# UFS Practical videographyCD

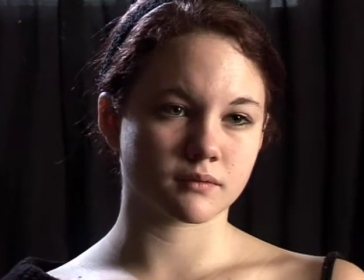[4:17]
Basically, the trick is to understand the difference in
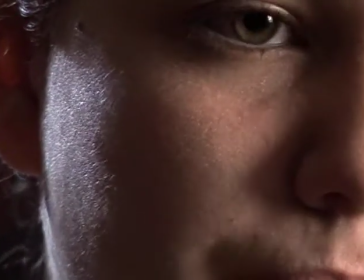[4:21]
lighting ratios between the dark side of your face and the bright side of your face,
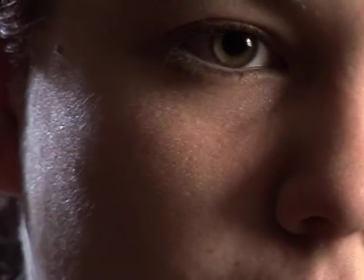[4:27]
and then decide which side of the face to expose for. Sometimes it's somewhere in the middle, and you would use both.
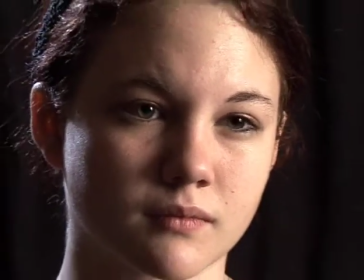[4:35]
If you ever have a scenario where everything around the person that you're shooting is either very bright or very dark,
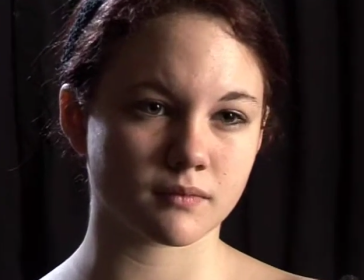[4:45]
zoom into the face, forcing the camera to use its light meter to expose for the areas that you do want to expose for,
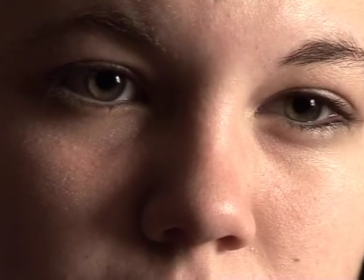[4:53]
and 9 times out of 10 you just want to expose to the face. You don't care if the background is bright or dark.
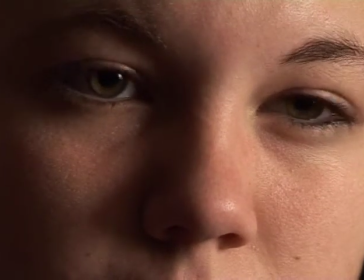[4:58]
As long as that face looks good, you have a professional shot. And that's what you do.
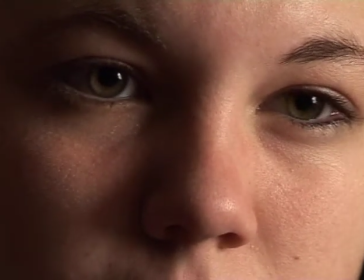[5:02]
You take the camera off manual, You let it expose, click it back onto manual.
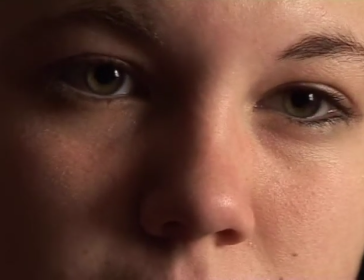[5:09]
It freezes the iris where it was for that particular reading,
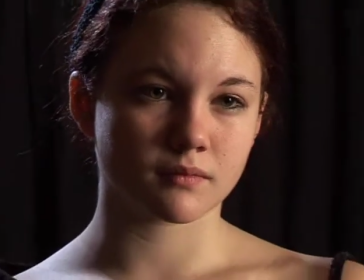[5:12]
and then when you come out to include the extra dark or bright areas in the background, the camera doesn't adjust for that.
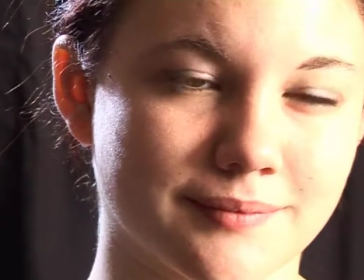[5:21]
Here we are. We're going to show you the difference in lighting ratios between the dark side of her face,
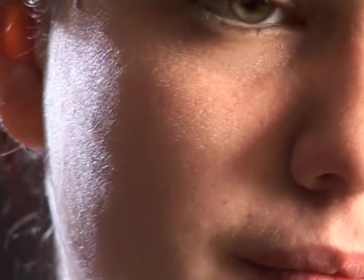[5:26]
and we do that by zooming in and then putting the camera onto auto iris,
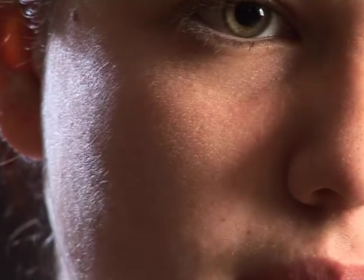[5:33]
and it takes a reading, and when we come out we see that
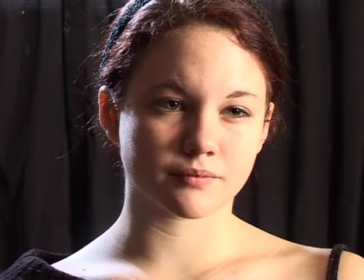[5:39]
the bright side of her face is way overexposed, and that might be the look you're looking for.
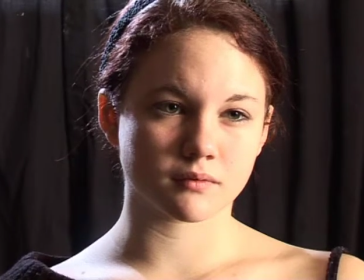[5:45]
Okay? The other option would, if you want to expose for the bright side of her face and let the other side go very dark,
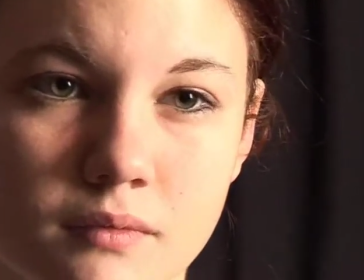[5:52]
you zoom into that which is bright in the shot.
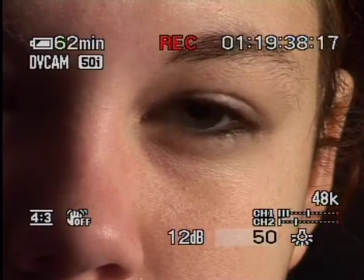[5:57]
You take it off manual, the auto adjusts and exposes properly for the bright side of her face.
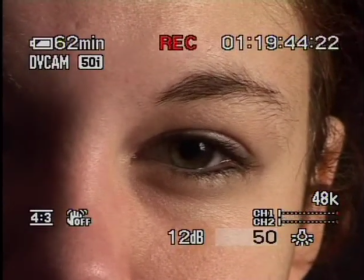[6:04]
You saw that adjustment. Click it back, and you see now it's gone to 5.2.
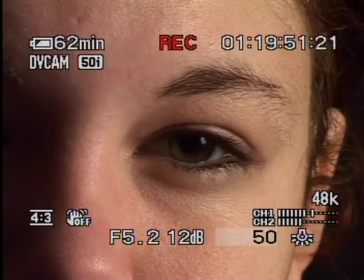[6:10]
Click it back to manual, and as I come out, look how much darker the dark side of her face is.
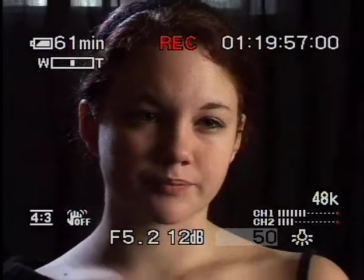[6:17]
You've managed to accentuate the shadows of the shot.
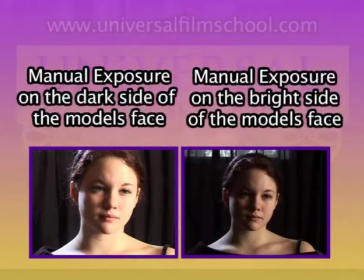[6:21]
This look is achieved by exposing for the different sides of the face, using the camera as a reflective or a spotlight meter, by zooming it in and getting a specific reading on a specific area of your shot,
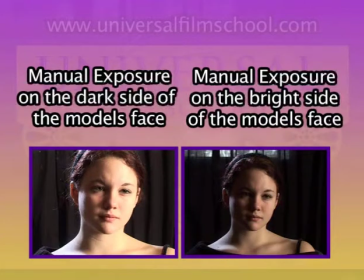[6:35]
as opposed to going wider on the shot and the camera reading the light from the entire frame.
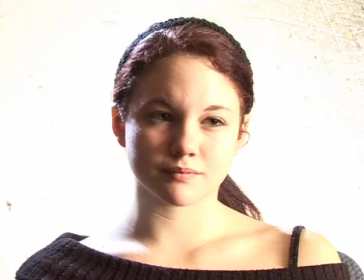[6:41]
Now what we've done is, to illustrate the point, we've put a bright background in the background.
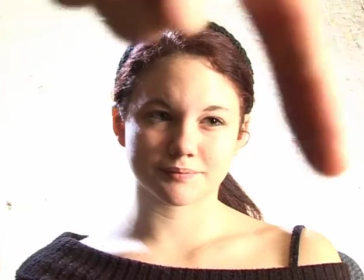[6:47]
And remember that the camera is measuring the entire frame. It's measuring the light in the entire frame.
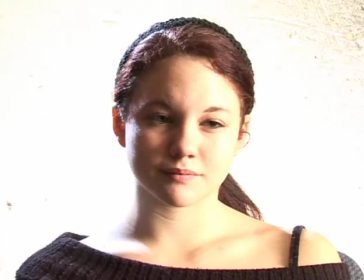[6:53]
It's on manual now. I'm going to click the camera to auto, and let's see what it does.
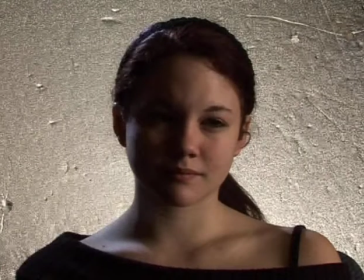[6:59]
There you see that adjustment. Now you've all seen this when you're shooting and someone walks in front of a window and all of a sudden your shot goes dark and your face disappears. That's because it's measuring the bright areas around here and here, and then shutting down the iris to compensate for that.
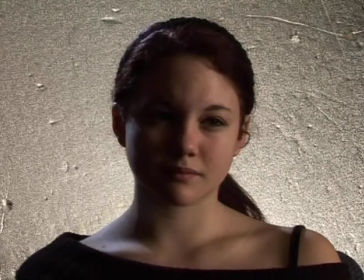[7:16]
But you, as a professional now, want to make sure that the face is exposed properly. So what you do is you use your camera as a spot meter.
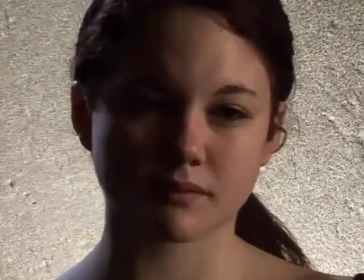[7:26]
In other words, zoom it in to the area of the face that you do want to expose for.
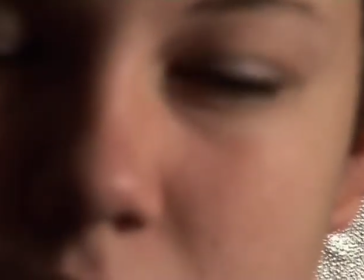[7:31]
And as you go in, you take the camera, it's on auto already,
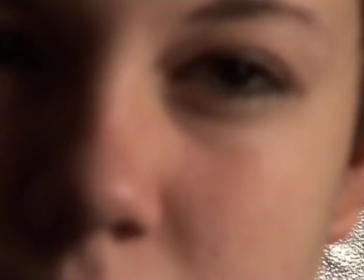[7:38]
you take it onto manual. Don't worry about focus, because you're not dealing in focus now, you're dealing in light. You take it onto manual because it's taken a reading for that
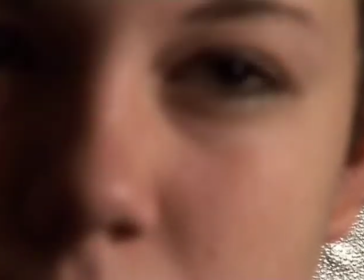[7:51]
particular frame, the average over that particular area,
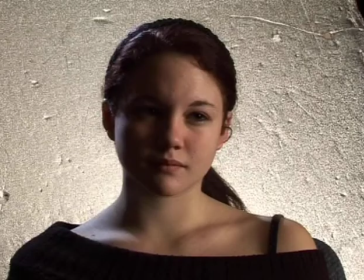[7:55]
and as you zoom out, it holds that iris setting and the face is properly exposed,
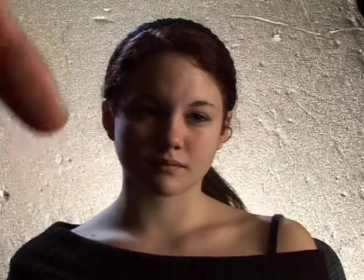[8:01]
allowing the background now to not be properly exposed and blow out a little bit, which doesn't look bad.
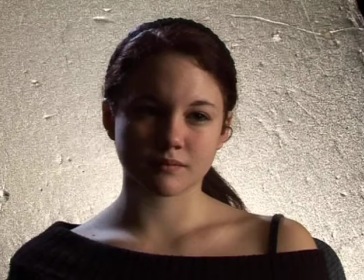[8:07]
Provided the face is properly exposed, you often don't really care too much about what the background exposure is doing.
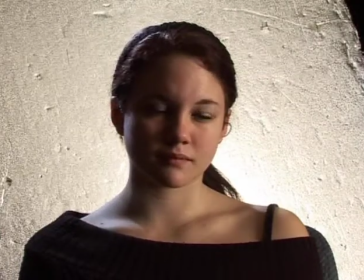[8:15]
When I go back to an auto setting here, you will see the camera adjusts, and look how dark she gets.
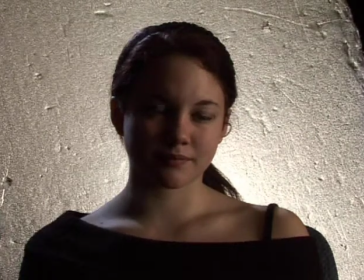[8:23]
Her skin gets murky, and it's not a professional shot at all.